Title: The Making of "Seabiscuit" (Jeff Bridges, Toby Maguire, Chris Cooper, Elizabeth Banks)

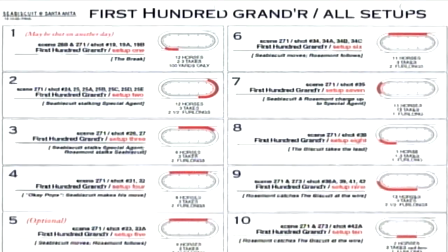From those notes on the paper, a plan of playbooks was developed,
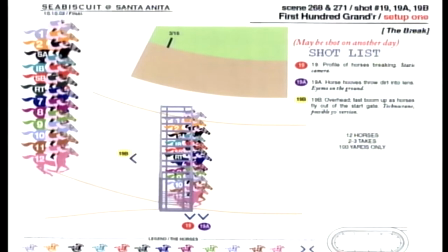and we've used these playbooks throughout the racing scenes. We've got like a 400-page shot list, and I will tell you what, we have pretty much stuck to it.
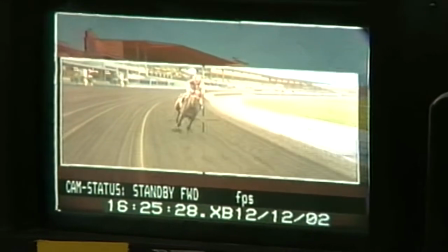Gary and I spent about two months every day for 12 hours a day visualizing this movie, and it's been working out great.
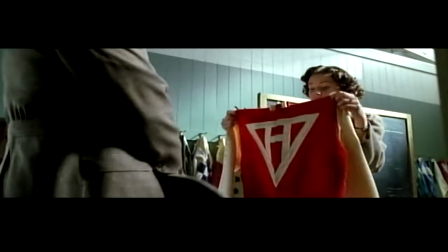Wow. I want a maroon. They only had bright red. Oh, it looks great.
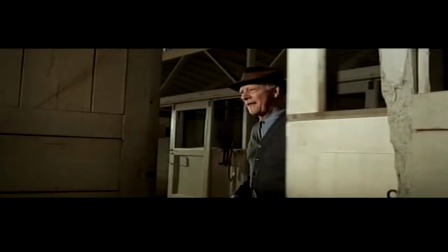In a movie like this, what the movie looks like has as much, if not more, to do with costume design and production design.
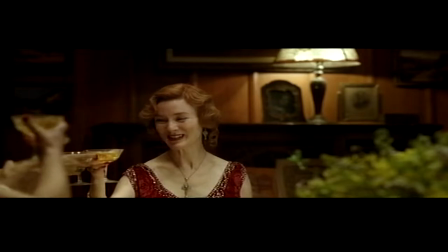Because you're looking at the people, and they establish so much of what that era is.
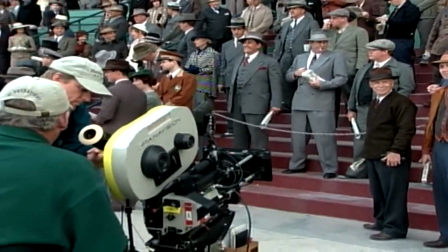This is one of the largest films I've ever done with the amount of extras we have to dress every day. We do go to costume houses all over America, England, and Italy. I would say we have almost 38 rental houses from across the world.
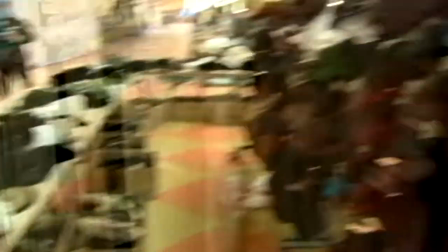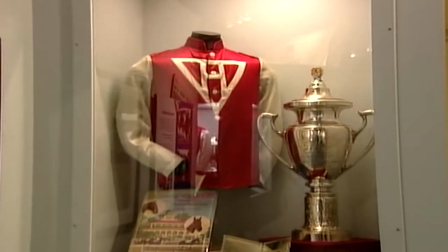Our Howard silks, which is what Toby wears, are accurate. They are copied from the Howard silks. It would look really silly, me showing up in my sweats and t-shirt and acting the scenes out.
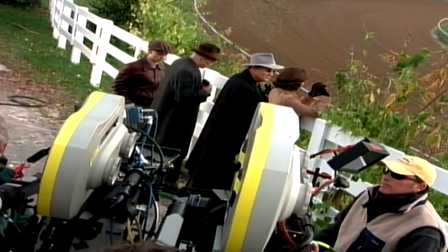The wardrobe supports my performance, not only visually for someone who's watching it,
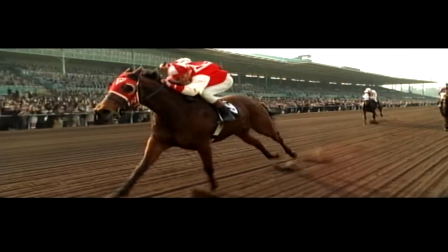but internally for me it helps me fit into the role better and
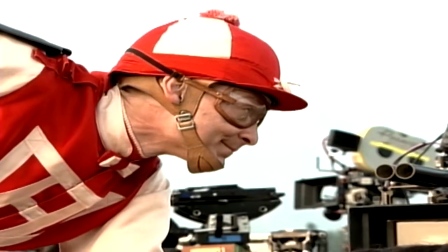feel it and feel like i'm in the situation we
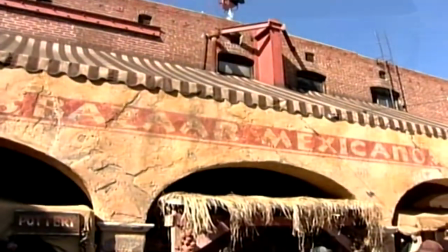can always spread it around if we have to janine's job is very difficult here because it's taking existing locations and dressing
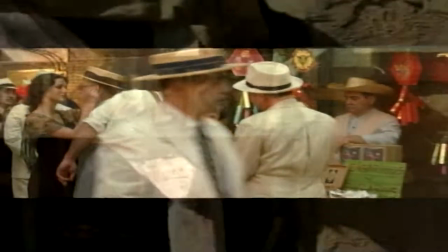them up in a period way some of it's done cg some of it's done practically but she has to try to make real places work she's not building from the ground up
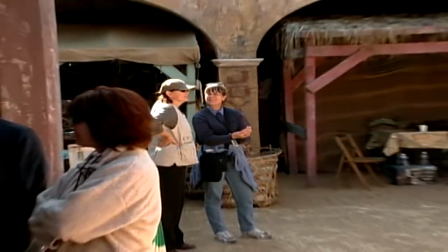i've done a lot of period movies some in the 30s some during the depression some in the 40s there's lots of stuff left
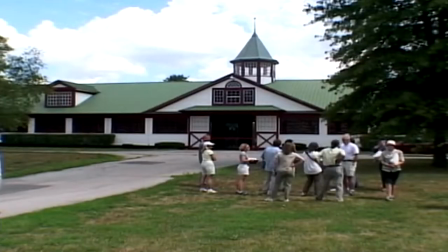to be found and to be fixed but then you have to go there and you have to make huge long lists of what has to be fixed and altered and
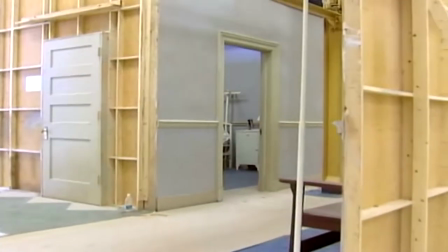then whatever you cannot find then you have to negotiate over what wants to be built
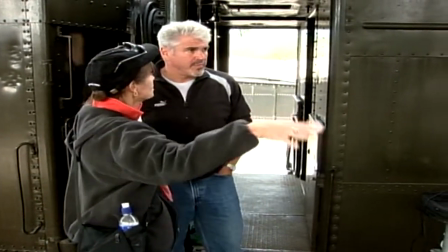the sets that janine oppelwald created for this film were just
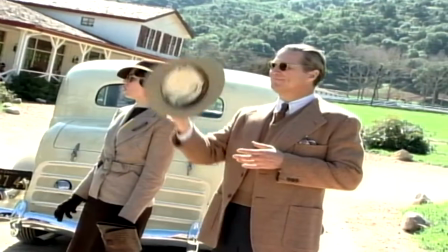so inspiring to go into Charles Howard's ranch at Ridgewood in this magnificent room that she created where we have a big party scene.
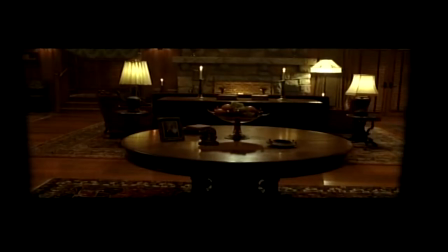It's so great. The detail is just remarkable and you look at that it makes you feel that you really live in that place.
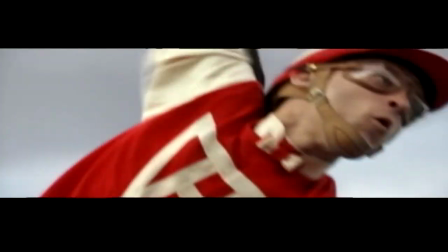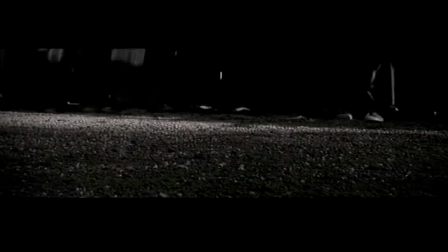The scope of the story is enormous and that alone is a challenge.
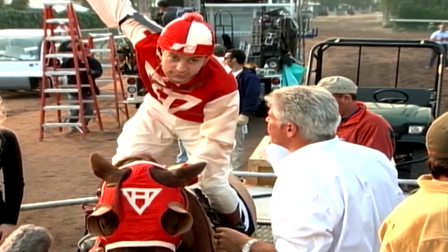The more specific challenge though is how do you tell these horse races in a way that is It's faithful to what Laura did,
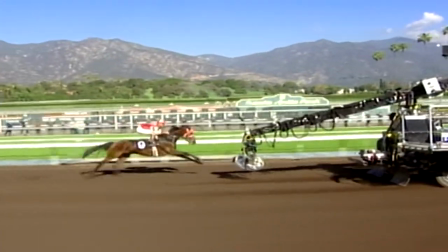because what Laura did in the book is she made people understand this isn't the race you're used to seeing from way up here in the grandstand,
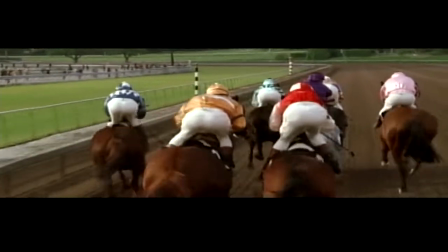and you can see these little horse run around the track, if you really got in there, it's rough, it's violent, it's exciting, it's dangerous.
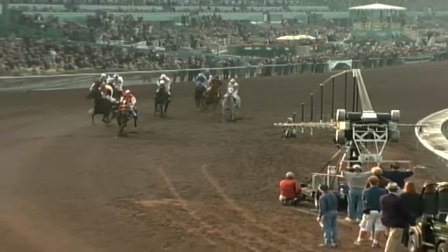You've got to be able to get inside that so that all the nuances, the acting, the emotional drama, the complexities, all those things play.
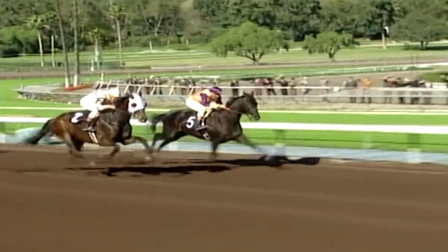So I had to be able to get down there and shoot the real thing.
Son of a bitch!
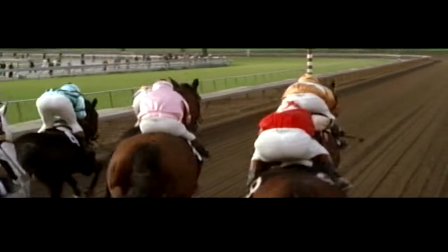One of the things I realized is I'm going to have to be able to film Toby seeming to be on a racehorse, interacting with the jockeys around him, often having dialogue.
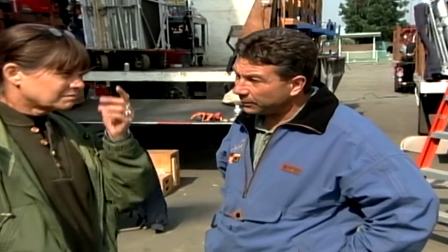All those things require intimacy. I have to get the camera here. I asked Michael Lantieri to see if he could commission a vehicle for me,
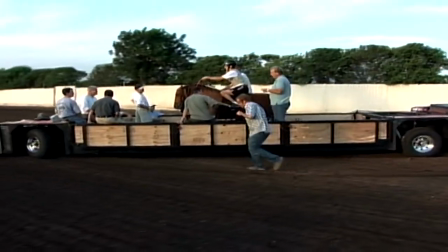basically a flatbed camera platform that could move around the track so I could put Toby in the context of other horses around him,
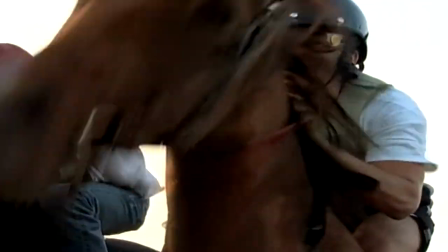as well as the grandstand, the world whizzing by, and really put him in the environment.
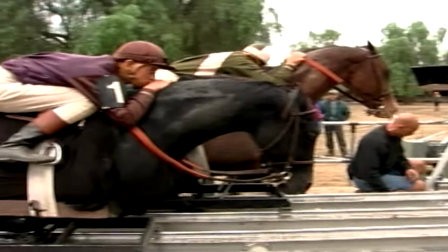These are two Equisizers. I took them all apart, rebuilt the frames, put motors on them, and sculpted thoroughbred heads to put on them so we could have lifelike horses that would go down a track.
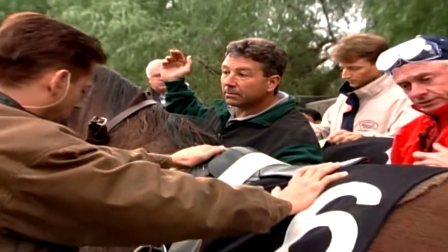It has all the controls for every aspect of the horses.
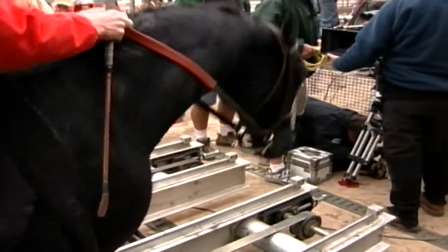It can run the horses forwards and backwards, put them together for a bump or an inquiry, make their heads change speed.
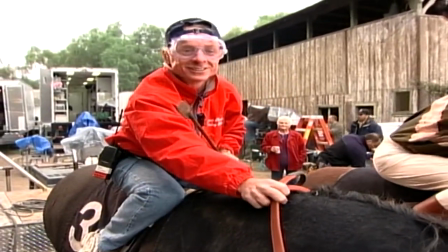I haven't died to do that all week.